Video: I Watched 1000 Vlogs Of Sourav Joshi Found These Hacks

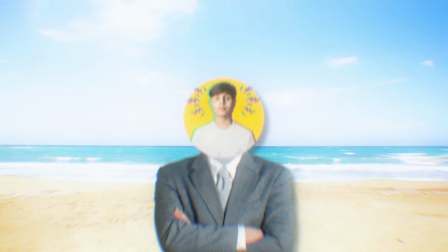YouTube में मिलियंस ऑफ यूट्यूबर्स है विद डिफरेंट टाइप्स ऑफ नीश, बट उनमें से एक ऐसा नीश है जिसमें आपको बस कैमरा उठाना होता है और शूट।
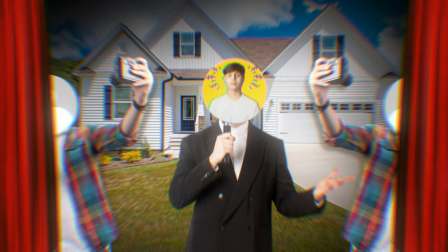या वी आर टॉकिंग अबाउट व्लॉगिंग, और उसके बेताज बादशाह इंडिया में ऑब्वियसली है सौरव जोशी व्लॉग्स।
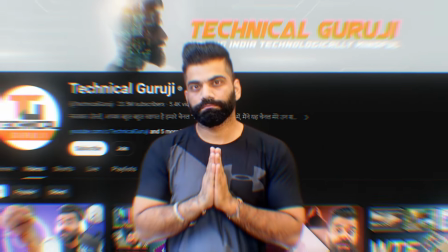बिकॉज इतनी कंसिस्टेंटली वीडियोस डालने के बाद तो टेक्निकल गुरुजी का भी डाउनफॉल आ गया, बट व्हाई नॉट सौरव जोशी?
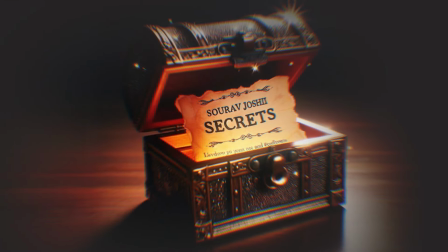टेंशन नॉट, बिकॉज आज हम इन सारे मेन पॉइंट्स को ब्रेक डाउन करेंगे जो कि मैंने सौरव जोशी के 1000 से भी ज्यादा व्लॉग्स देखने के बाद कलेक्ट किए हैं,
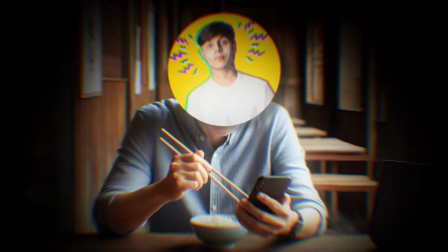बिकॉज मैं भी उसका डेली व्यूअर हूँ।
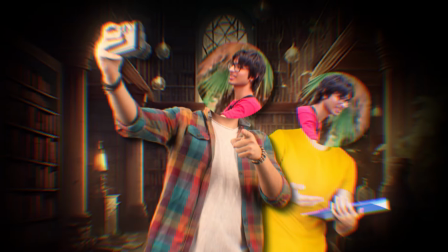सो मुद्दे पे आते हैं, हम सौरव जोशी की व्लॉगिंग, स्क्रिप्टिंग, जी हाँ स्क्रिप्टिंग भी, स्क्रिप्टिंग से लेकर एडिटिंग तक सब मैं आपको बताऊंगा।
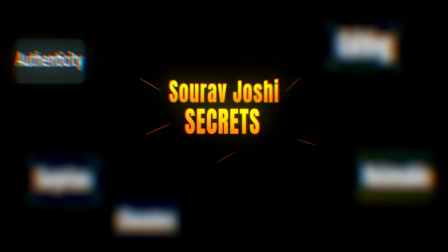सो लेट्स बिगिन। तो फर्स्ट पॉइंट है हमारा ऑथेंटिसिटी।
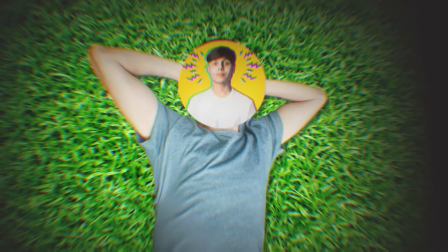एग्जांपल के तौर पे अगर मैं व्लॉग कर रहा हूँ मेरी एडिटिंग लाइफ का, तो मेरी लाइफ में एडिटिंग को लेकर क्या क्या चीजें होती है, मैं कितने टाइम एडिट करता हूँ, कितना टाइम बाहर जाता हूँ,
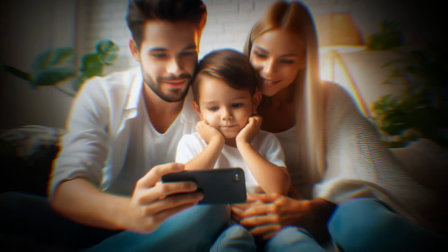फलाना ढिमका। सरल भाषा में समझाऊं तो सच्चाई, व्यूअर्स को आपकी वीडियो एक भी पॉइंट पे झूठी या फरेब नहीं लगनी चाहिए, विच मेक्स देम फील अनइम्पॉर्टेंट।
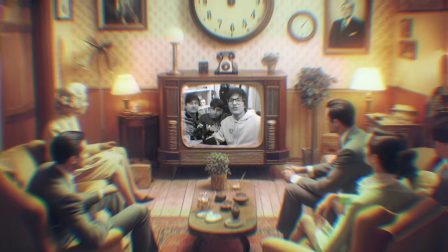सेकंड पॉइंट, रिलेटेबल। व्यूअर्स आपकी वीडियोस इसलिए भी देखते हैं क्योंकि वो आपसे रिलेट कर पाते हैं, जस्ट लाइक सौरव जोशी ने इस पॉडकास्ट में कहा।
जैसे मेरा एग्जांपल देख लो, डेली के 1 करोड़ लोग डेली देख रहे हैं, बहुत बड़ा नंबर होता है 1 करोड़ लोग, तो आदत पड़ चुकी है, उनके माइंड में ये भी है ना कि रियल है,
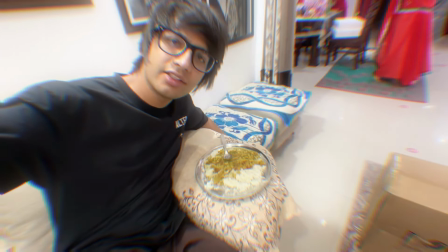तो वो रियल देखना चाह रहे हैं।
आप भी हैरान होते होंगे कि एक बंदा रोज दाल चावल ही कैसे खा सकता है, इवन दो भाई एक ऑर्डिनरी थार का मालिक है भाई, बट स्टिल।
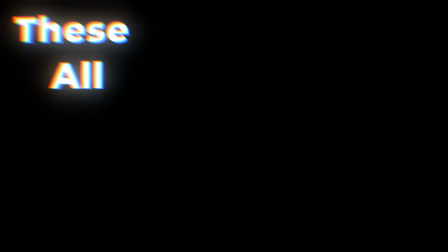और जमीन पर बैठना, फैमिली के साथ मजाक करना, दीज ऑल मेक्स अ व्यूअर फील रिलेटेड टू द क्रिएटर एंड द वीडियो,
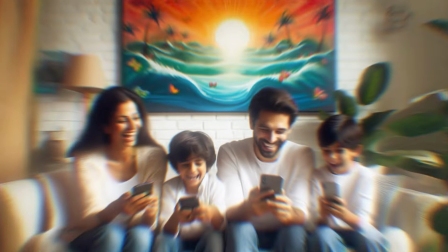जिससे सौरव की वीडियोस इतनी ज्यादा एंगेज्ड रह पाती है।
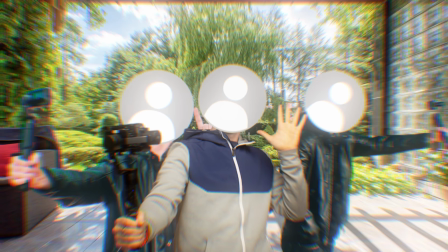थर्ड पॉइंट है हमारा फास्ट पेस्ड एडिटिंग, वन ऑफ द मेन पॉइंट जिसको मेजॉरिटी ऑफ द व्लॉगर्स फॉलो ही नहीं करते, इसलिए उनके व्लॉग्स इतने ज्यादा अनप्रोफेशनल लगते हैं।
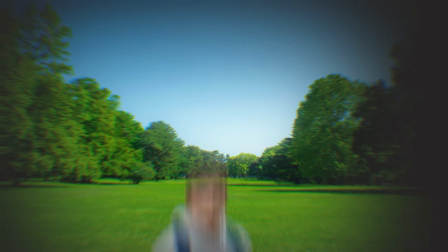बीच में कोई भी फालतू का साइलेंट पार्ट नहीं होना चाहिए, बिकॉज आज के जेन ज़ीज़ का माइंड ऐसा हो चुका है कि उन्हें हर 3 सेकंड में कुछ नया देखना होता है।
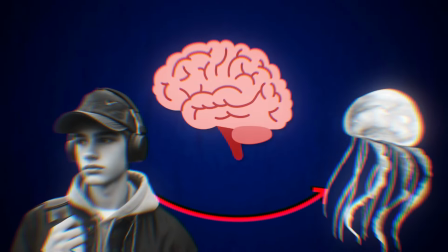यस लिटरली इनका अटेंशन स्पैम इतना कम हो चुका है जो कि जेलीफिश से भी ज्यादा कम है, बट कट्स लगाने में टाइम बहुत वेस्ट होता है।
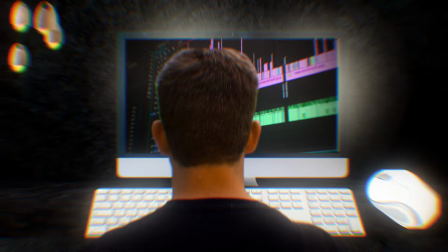डोंट वरी, वो सारा कुछ मैं आपको आगे एडिटिंग में बता दूंगा। उससे पहले 4 पॉइंट पे आते हैं। 4 पॉइंट, सम बिग सरप्राइजेस टू गेट व्यूज।
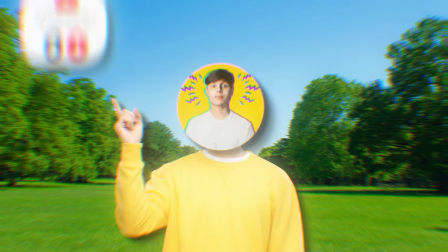ये ट्रिक आपकी तब काम करेगी जब आपके व्यूज थोड़े डाउन हो गए हैं या फिर आपको पैसे की भूख है।
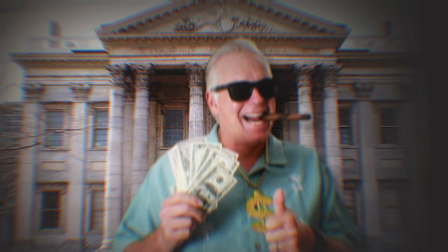पैसे की भूख किसको नहीं होती है।
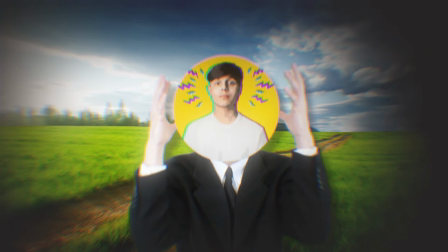तो हाँ, आप बीच में अपने व्यूअर्स के लिए सरप्राइज रख सकते हो जो कि कुछ भी हो सकता है, लाइक म्यूजिक वीडियो, गिव अवे एक्सेट्रा, और आप अपने लिए भी कोई सरप्राइज ले सकते हो।
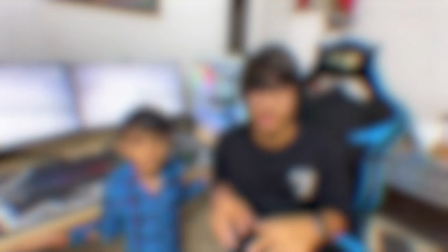अपने लिए सरप्राइज कौन लेता है, बट ये कुछ यूट्यूबर्स हैं जो कि लेते हैं, और एक इंसान को दूसरों की खुशी देखने में खुद खुशी मिलती है।
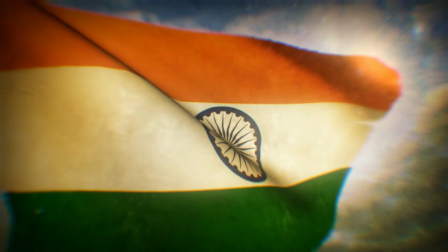दिस साउंड्स रॉन्ग, या दिस इज अवर इंडियन कल्चर। 5th and the last point, साइड एक्टर्स।
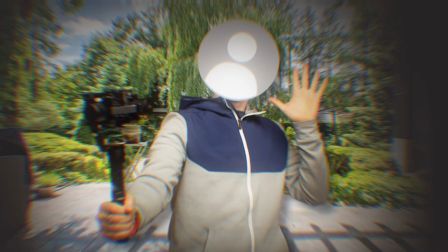अगर आप अपना ही थोपड़ा रखोगे कैमरे में तो ऑडियंस क्या होगी,
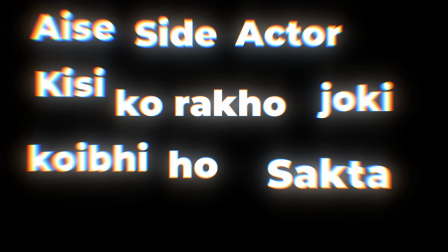ऐसा साइड एक्टर किसी को रखो जो कि कोई भी हो सकता है, लाइक भाई इक्वल टू व्यूज, फैमिली इक्वल टू मोर व्यूज,
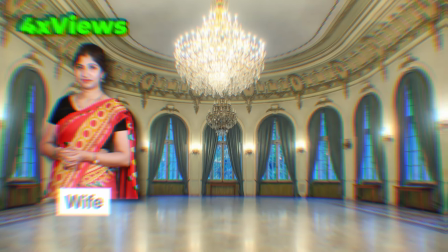गर्लफ्रेंड इक्वल टू क्राक व्यूज, वाइफ इक्वल टू और भी ज्यादा व्यूज, और 2 वाइफ हुई तो अरमान मलिक।
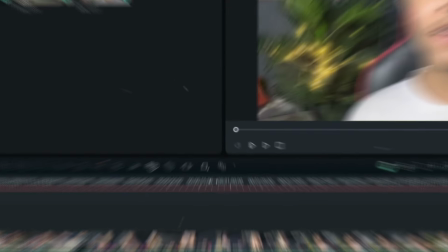नाउ लेट्स स्ट्रेट जंप टू द एडिटिंग पार्ट। सो गाइस, यहां पर मैंने ड्रॉप कर लिया अपना क्लिप।
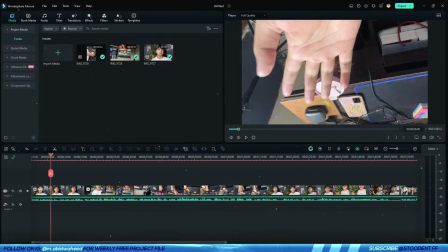सो लेट्स फर्स्ट ऑफ ऑल हम यहां पर करते कलर करेक्शन।
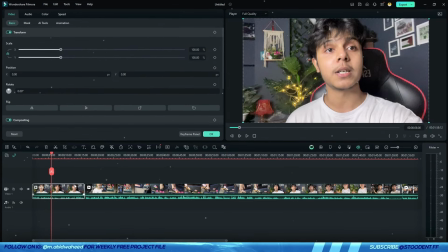सो अभी देख सकते हो हमारे जो वीडियो की क्लिप है थोड़ी डेड लग रही होगी, सिर्फ आपको सटल कलर करेक्शन करना, उतना ज्यादा कलर करेक्शन नहीं करना, जिससे कि हमारी वीडियो थोड़ी प्रोफेशनल भी लगे एंड उतना ज्यादा लाइक एडिटेड भी ना लगे। सो सिंपल डबल क्लिक करो एंड गो टू कलर्स, एंड यहां पर आपको कलर्स में थोड़े से ट्वीक्स करने हैं,
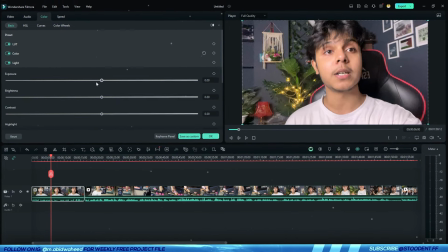जस्ट इंक्रीज वाइब्रेंस काइंड ऑफ, और लाइट्स में एक्सपोजर थोड़ा सा इंक्रीज कर दो, ब्राइटनेस थोड़ा सा कम, कंट्रास्ट को ज्यादा इंक्रीज मत करना, हाईलाइट्स को थोड़ा कम कर दो, शेडोज को इंक्रीज कर दो, एंड देन ब्लैक्स को कम कर दो, वाइट्स को इंक्रीज थोड़ा सा कर दो, दैट्स इट।
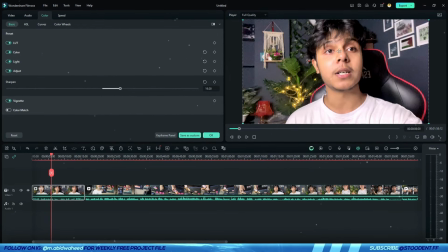एंड यू कैन आल्सो इंक्रीज द शार्पनेस, बट शार्पनेस इंक्रीज करोगे तो डेड लगेगी आपकी फुटेज, सो मस्त ही करो। एंड हाँ, ये आप कर सकते हो प्रोफेशनल थोड़ा सा दिखाने के लिए अपने ब्लॉग को, थोड़ा सा विनियट देकर आप फेदर पूरा इंक्रीज कर देना, विच मेक्स इट लुक सटल एंड प्रोफेशनल।
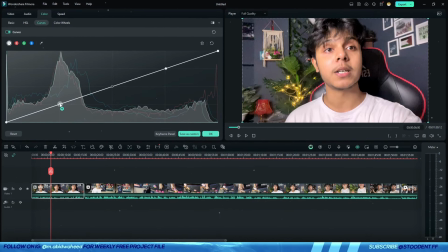एंड देन आफ्टर दैट गो टू कर्व्स, 3 डॉट्स यहाँ पर ऐसे बना लेना जिसमें कि ये होते हैं हमारे शेडोज, मिड टोन्स एंड हाईलाइट्स। ठीक है, मैं ऐसी करता हूँ कलर करेक्शन, और आप अपने हिसाब से भी कर सकते हो, आपके जैसा समझ आ रहा है। एंड ये सबसे मेन चीज है, इससे आप अपनी फुटेज को 10x बेटर बना सकते हो।
As you can see guys, good morning, welcome back to my new vlog.
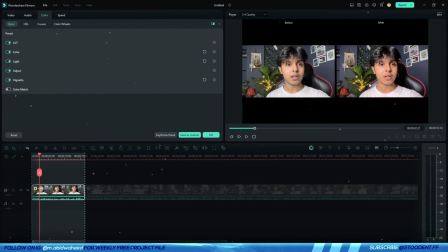Before and after, यहाँ पर देख सकते हो, यहाँ पर तो कितना ज्यादा प्रोफेशनल टाइप लग रहा है। यू कैन ऑल्सो प्ले विद कलर व्हील्स, बट मैं नहीं कर रही है बिकॉज हमारी वीडियो ऐसी भी अच्छी दिख रही है।